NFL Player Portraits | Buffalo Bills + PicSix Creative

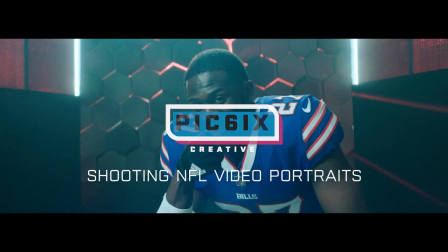0:16 Let's talk about NFL video portraits.
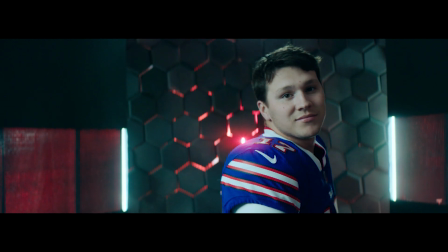0:18 So the Buffalo Bills came to us looking for some headshots of their players and we do these kind of artistic shots in slow motion in these cool spaces.
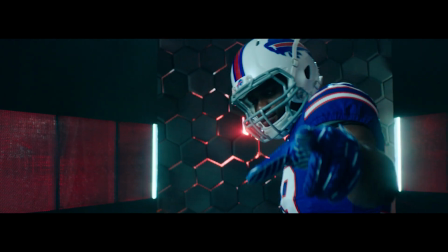0:26 And what they use this footage for is social media, for broadcast, in-game, for pumps.
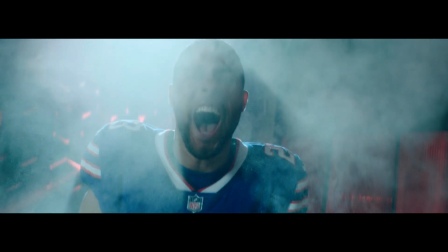0:31 We came up with this beautiful space and this really shows the players in the best light we can whether they're more intense,
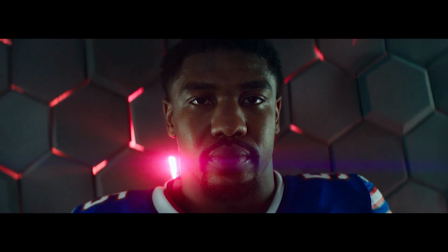0:38 whether they're more happy, and we can just kind of let them play and let their personality shine through the footage.
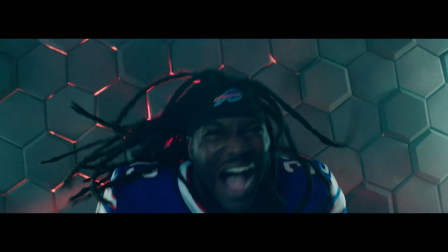0:44 Like any production, this had a lot of challenges. So one of the biggest ones is that we had to film an NFL team with around 90 players.
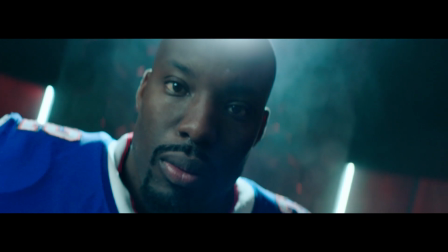0:51 They didn't make any cuts yet, so we had to film as many guys as we could. We had a live edit right there when they came in, and so they could look at that and kind of see stuff we've done previously.
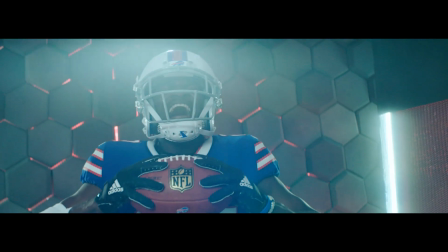1:00 We also had music hopping pretty loud, so these guys get a little pumped up.
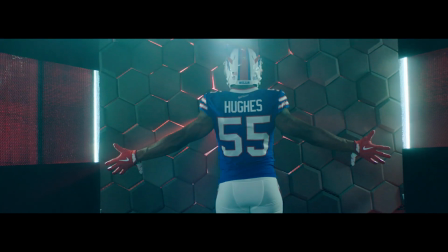1:02 We also had our focus pole with a larger sumo monitor, so the guys could kind of come over there and see what's happening live in front of them, and that really kind of pumped up and a little bit more excited about,
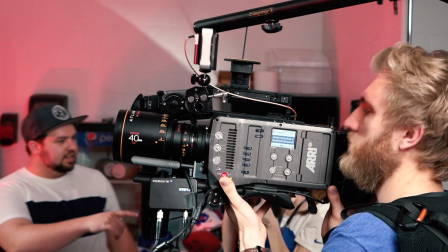1:11 you know, looking cool in front of the camera. Also, we had to do photo and video combined, and we had three to five minutes per player.
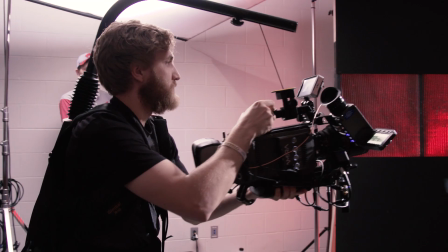1:18 So we really needed to utilize our time the best we could and crunch everything in there,
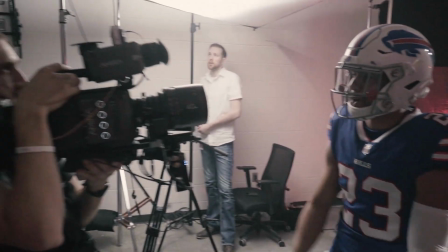1:22 get as many looks as we can within five minutes with photo and video, which was challenging but also very exciting.
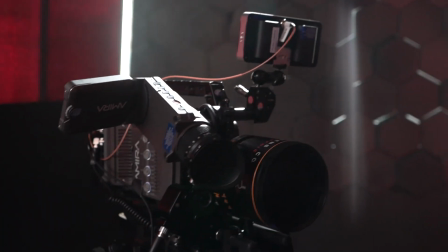1:28 For this setup, we used the Area Mirror, which is an absolutely phenomenal camera.
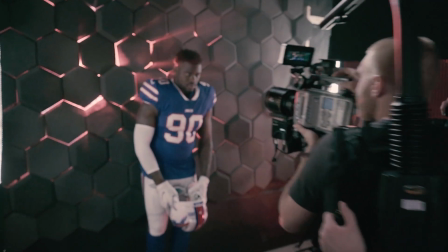1:31 The colors it produces are amazing, and the sensor is just unmatched, so that was an easy go-to.
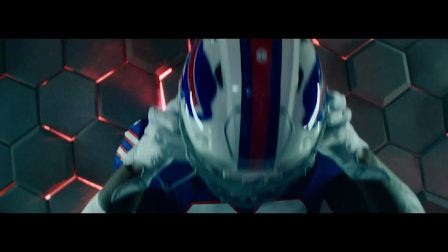1:37 We also used a look in camera. That really helped us on day of so we could see what the footage was going to look like rather than looking at a Rec.
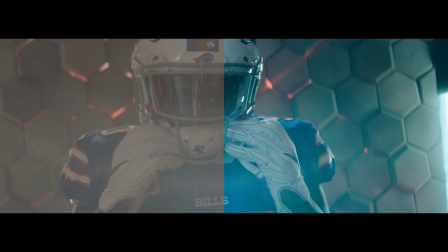1:44 709 or just a log. And that's actually the same look that you're going to see in the edits. We kept that through and through.
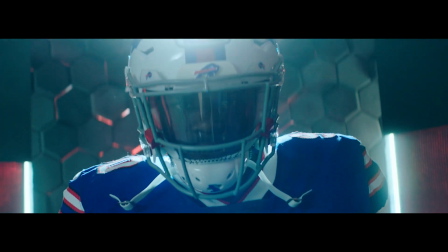1:49 We were just really happy with the colors it was producing. So, yeah, it turned out really good. So we had a follow-up focus on the camera, and then we also had a Teradek on there.
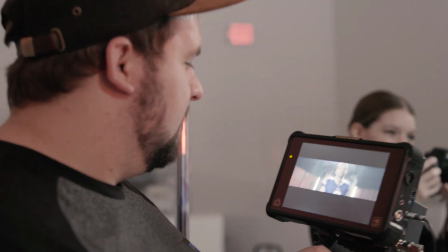1:56 I also had a director monitor through a Shogun Inferno on a Teradek. And so it was getting a little heavy on the camera, and we also were a little intense.
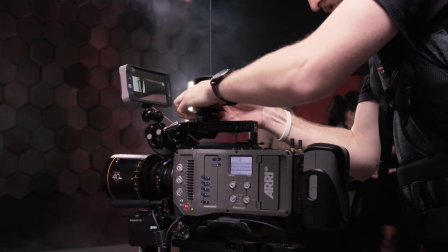2:03 So a big reason why we have the easy rig, which you see our cam op Davies wearing, is, you know, we shot for two, three hours at a time.
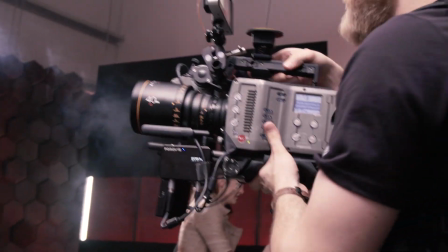2:10 And it was players back to back to back. And we wanted a handheld look. So that's helped us shoot for three hours with a 40-pound camera and not die.
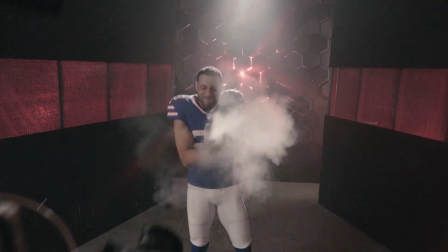2:19 So that was really beneficial. And I think Davies appreciated it. So we shot 100 frames a second on the Amira.
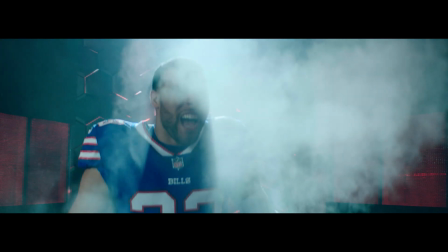2:25 We also shot in ProRes. A big reason why we chose 100 frames a second was that, you know, if you go up to 200 frames a second,
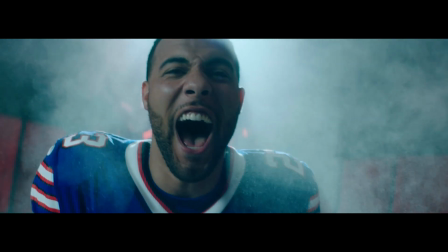2:31 and sometimes you have a little too much information there and then you end up speeding it up anyways because everything is just way too slow.
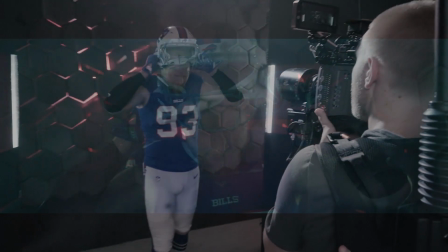2:36 We found 100 frames a second was just right to where you can still capture the action and ramp it up and give the editors a lot of room in post.
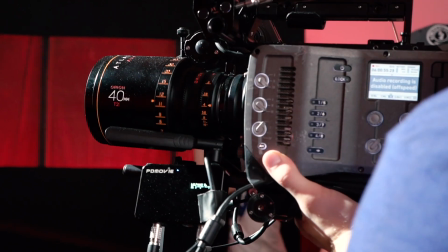2:44 We shot in the Atlas lenses for this, which are Anamorphic, and they're a very new company. They loaned us these for this project, and they turned out really good.
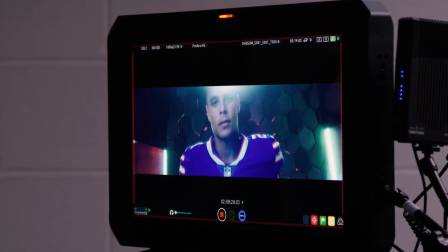2:52 A big reason why we wanted to shoot Anamorphic on this set was our set was very wide.
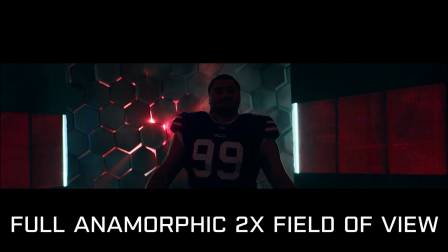2:56 There was a lot to see, so Anamorphic really helped us see all that, but also get a really nice close-up of our players and we also we like this
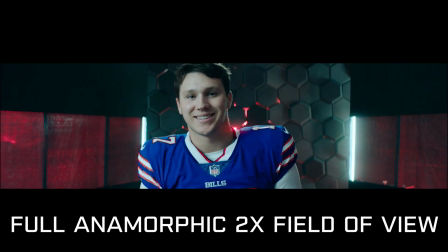3:03 wide and close look which anamorphic helps you do but also still see the whole set so I think they really turned out great
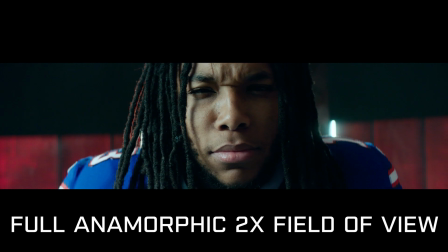3:09 check out our more in-depth review on the Atlas anamorphic lenses that's already on our channel and pop over there and give it a look we're
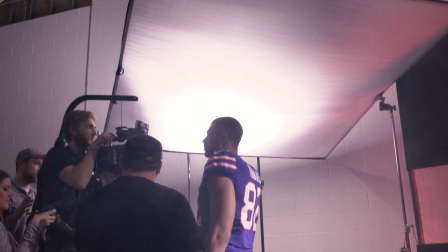3:16 gonna talk about our lighting setup now and this was actually pretty complex we had used quite a few lights and yeah it was a hearty chunk of
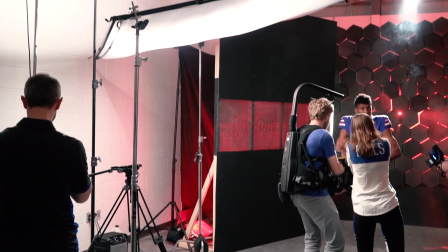3:23 change so we'll look at the key first which is a Joker 800 we had that up on a combo stand pointing down through an
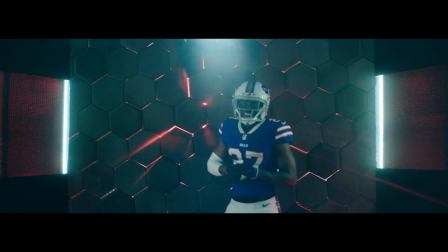3:29 8x8 silk and they're pretty far enough away from the players that this gives a really nice spread,
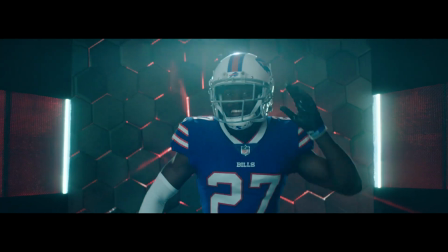3:35 really nice soft light which allows them to move around in their space and so if we wanted to go back or go forward it wouldn't really change
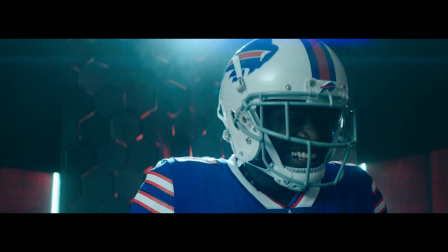3:41 the lighting that much and still have a nice soft look but also if they wanted to back up into the wall we could still silhouette them
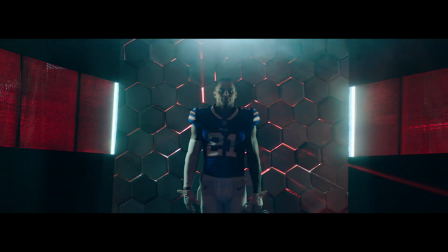3:47 so the idea was to get as much versatility we can in this space with one singular light.
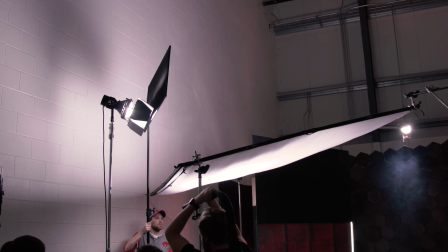3:51 We also had a flag on standby that we would use to turn it on and off the Joker as it's an HMI light so the
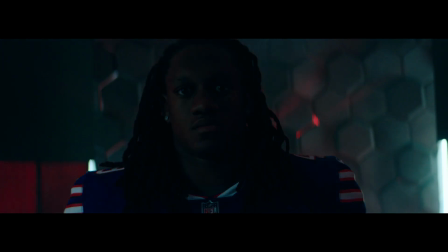3:58 best way to do it is just flag it and that gives really cool looks that we use sometimes to kind of create this chaotic world environment where the
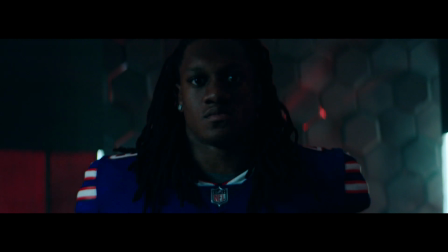4:04 lights are going on and off and it's a just a more dynamic look.